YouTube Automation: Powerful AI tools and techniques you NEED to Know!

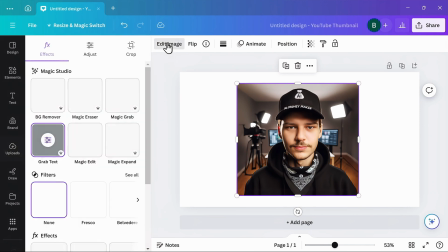741s
And I also want to get rid of this money bag, so going back to Edit Image, this time I'll use the Magic Eraser tool.
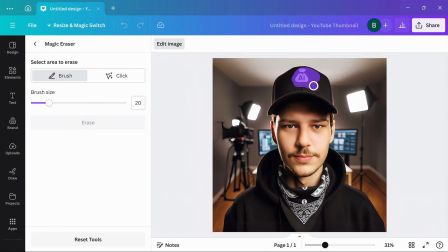748s
The brush tool selected, I will simply brush over the money bag, then click Erase. And as you can see, Canva's magic tools are extremely powerful, and now I have a clean black hat to work with.
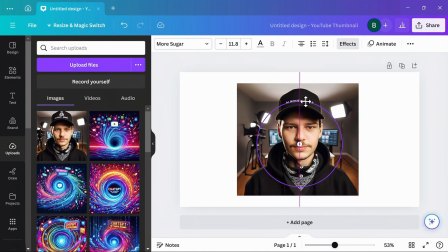759s
And yes, these tools are only usable if you're a paid subscriber to Canva Pro.
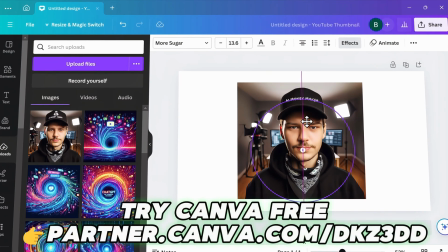763s
But no worries, if you use the link in the description, you can get your first month of Canva Pro for free.
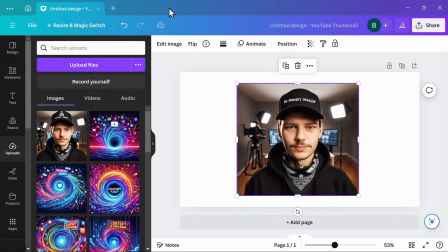768s
So now let's get the background situated. First, I'll go back to Edit Image, and this time use the Background Remover tool.
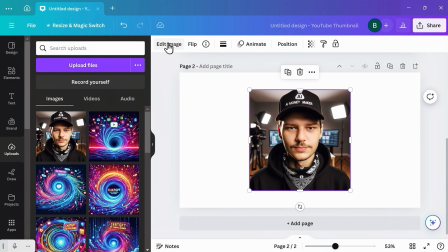775s
And I'm going to go ahead and add a new page, and then drop my original image here. This time, I'm going to use Canva's Magic Grab tool, which will separate me from the background.
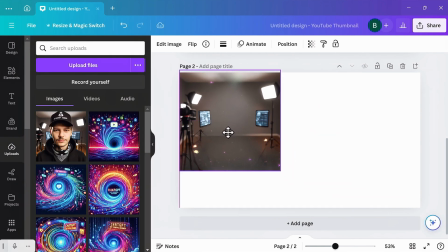784s
And I just want to use the background, so I'll delete my guy here. Then go ahead and stretch this background to fit the entire page.
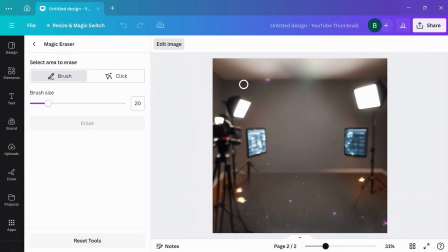791s
And there's a couple of spots that need fixing, so again, I'll go back to Edit Image and again use the Magic Erase tool to get rid of these.
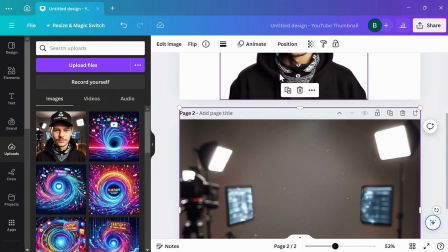799s
Now I'll go to my avatar, right-click and copy the image, then paste it onto this new page.
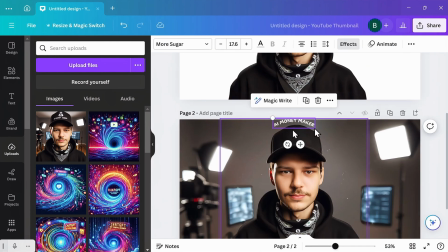804s
And oops, I forgot to bring the text with me, so I'll grab that and drag it down. And there we go, after getting my text in place, we're almost done.
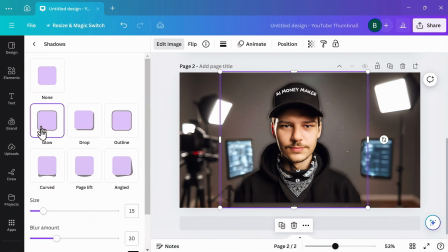811s
The last thing I'm gonna do is add a glow effect from under shadows. After making some minor adjustments, my avatar is ready.
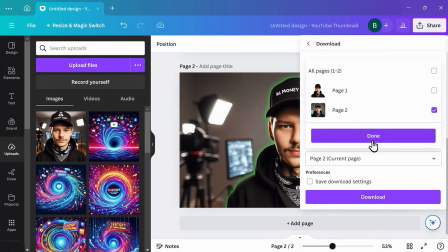818s
So let me go ahead and download this, then we can jump into the next app called DupDub.
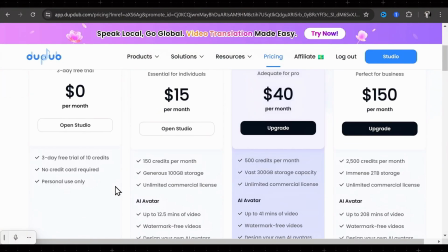823s
You can get started here for free, but be mindful there's no commercial license.
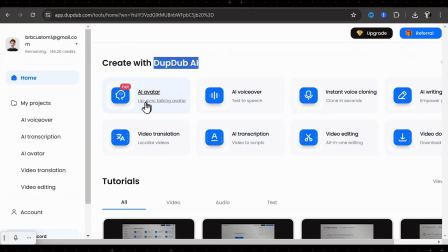827s
Here on DupDub AI, I'll be using the AI Avatar tool, which is their lip syncing tool.
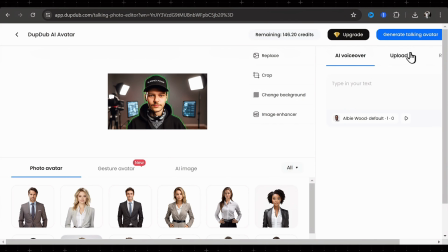833s
The first thing I'll do here is upload my image. And they have options here to record yourself, use an AI voiceover, or upload a recording.
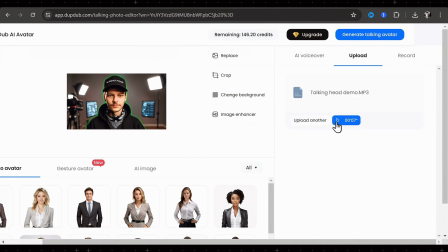840s
So I'll go ahead and upload my recording from CapCut, then give it a little preview to make sure this is the right one.
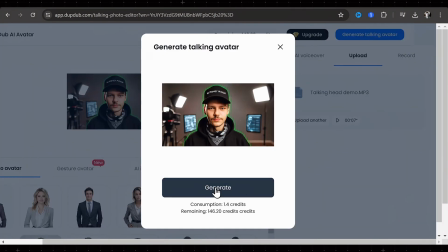846s
And this is good, so I'll go ahead and generate talking avatar. This 7-second clip took about 2 minutes to finish processing, so let's have a look.
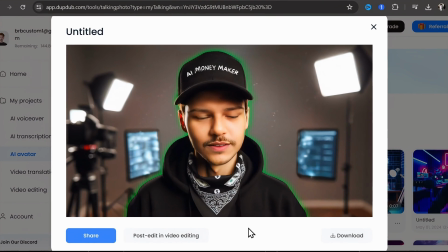854s Welcome, money makers. Today, I'm going to be demonstrating how you can create some really clean and professional animated videos like these.
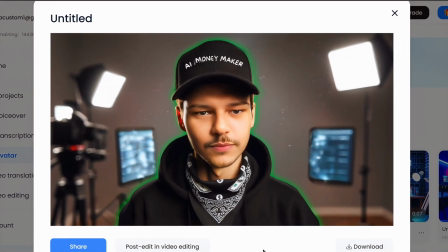862s
So as you can see, these generations aren't perfect. The teeth are a little funny, and the text on the hat is morphing around a bit.
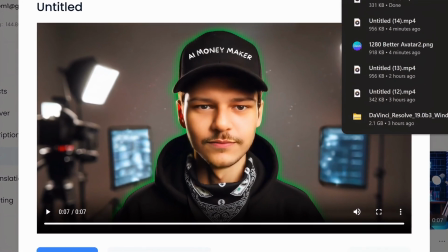869s
But all in all, I'm satisfied with the output. And there you go. Now you know how I create my talking avatar.
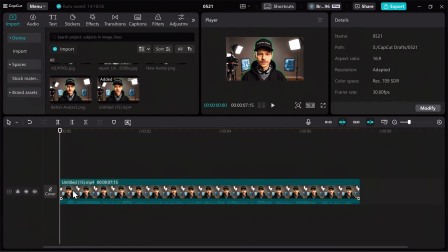876s
Alright, let's take this clip back to CapCut so I can show you a couple slightly more advanced editing techniques. Let's start with combining keyframes with animations. So I've got my guy in the timeline here, but he's looking pretty stiff, and I want to give him some motion.
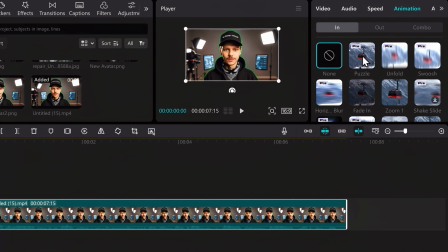890s
So the first thing I would do is add an animation in. There are tons of animations to choose from here, but I'm going to keep it simple and use this unfold.
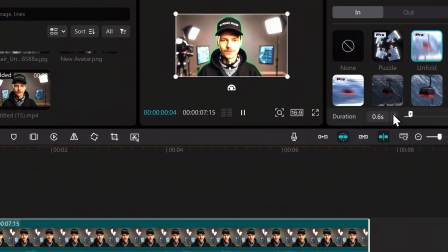898s
Then to change how long the animation takes, you can adjust the duration with the little arrows or the slider here.
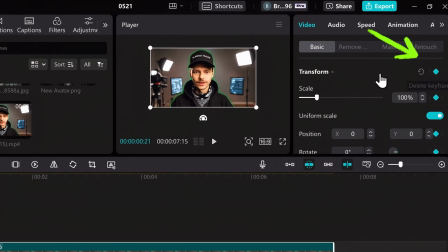903s
Now going back to the video tab under basic, I'm going to set a keyframe where the animation ends by clicking this little diamond icon to add keyframe.
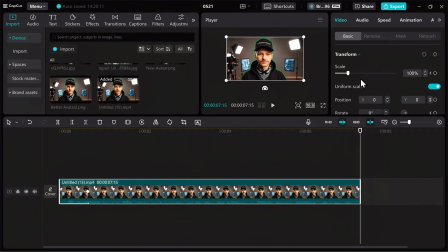911s
Then to give my guy a slight zoom in over the entire duration of the clip, I'll move my cursor to the end. Then adjust the scale with the slider here, and then the position by clicking on the screen and dragging to where I like. And because we set one keyframe earlier in the clip, these adjustments will automatically set keyframes.
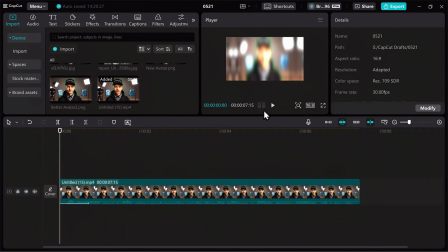928s
Now if I scrub over the timeline, you can see that we have a nice, slow, zoom-in effect over the entire clip.
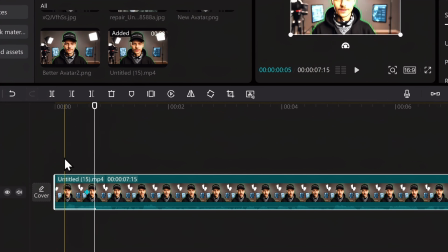933s
Let's say you want to start this zoom a little bit sooner to keep the motion flowing. You can just click on the keyframe itself and drag to where you like.
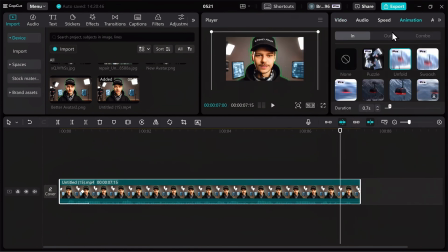940s
I think this looks a little better, and now I want to add an animation out. So with my clip selected, I'll go back to animation, then click out, and choose from here.
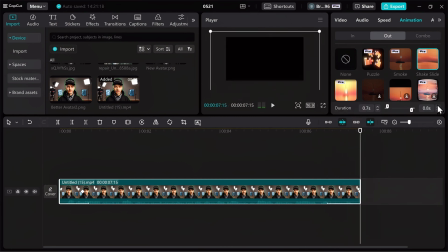948s
And these also can double as transitions. As you can see, this will work well as a swoosh to the left. If you found some value in this video, please give it a like and let me know in the comments what was most useful for you. Also, if there's anything you would like me to elaborate on or create a new video about, please don't hesitate to ask.
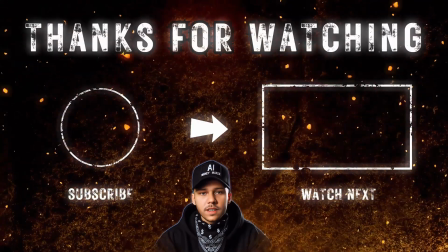966s
Thank you, stay safe, and be blessed.